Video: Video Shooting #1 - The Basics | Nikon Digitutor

If you want to make a short video without any editing, another option is to use creative picture controls.
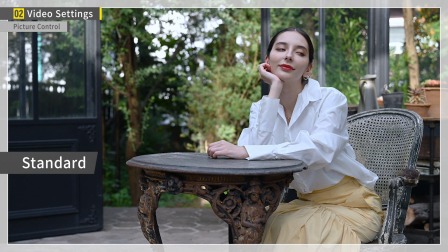8:23 For example, selecting Toy and setting the effect level to 50%,
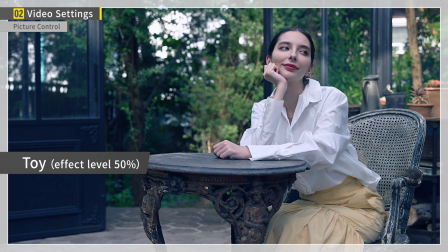8:27 slightly lowering the level, will allow you to produce a cinematic effect with ease.
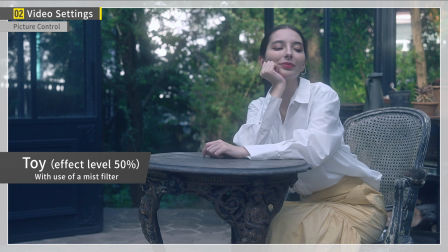8:34 In addition, using a mist filter, for example, a black mist filter, will result in a more atmospheric video. The next setting is the focus mode. Professional videographers often use manual focus, but if you are just getting into video recording, I recommend using the AF-C autofocus setting.
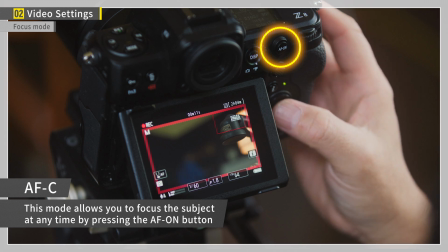8:56 Using AF-C allows you to focus at any time by simply pressing the AF-ON button.
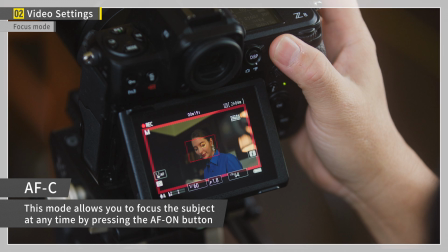9:05 Furthermore, if you continue to hold the AF-ON button, the camera will continue to focus. As for the AF area mode, I recommend choosing an option that suits the subject.
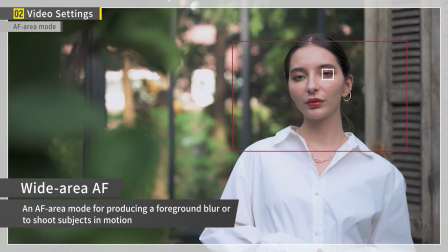9:17 If you want to produce a foreground blur for scenes like this, wide area AF is effective. The last setting is vibration reduction.
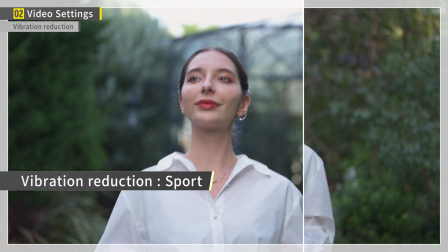9:31 When shooting handheld, I recommend sport mode to stabilize the display.
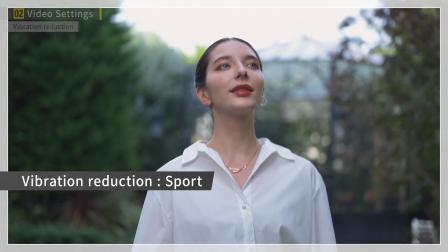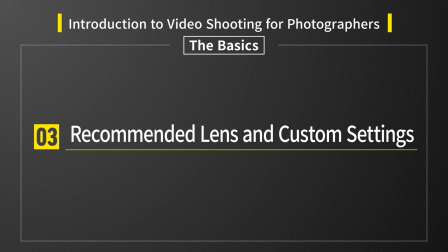Finally, I will show you some lenses that are convenient for shooting videos, as well as settings that I recommend.
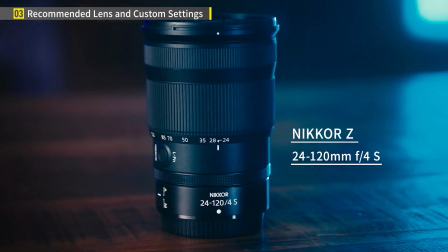9:52 For video shooting, I recommend a lens with a high zoom ratio, such as the Nikkor Z 24-120mm f4s.
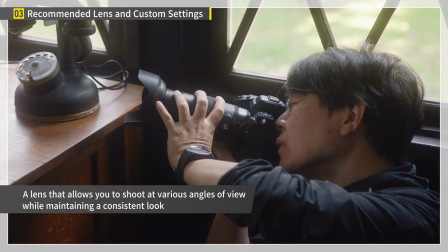10:02 This convenient lens can handle various angles of view and produce a consistent look. I also recommend customizing the eye menu to settings that you often use. I configured my camera so that I can use the eye menu to recall the view video info item.
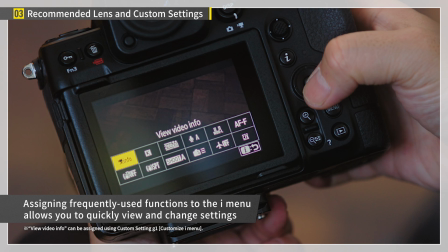10:22 This allows me to quickly check the shooting settings. You can configure your iMenu according to your purposes and preferences.
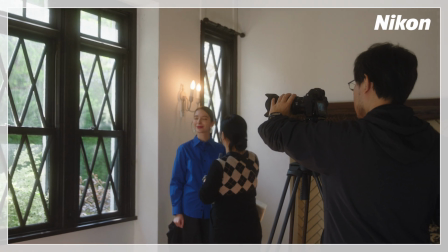10:32 In another video, I will introduce some key points to keep in mind when shooting.
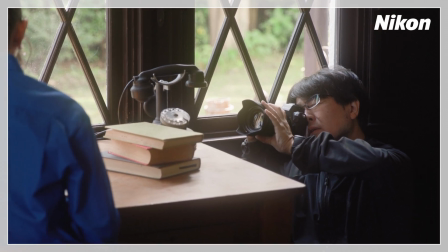10:37 I hope you check it out!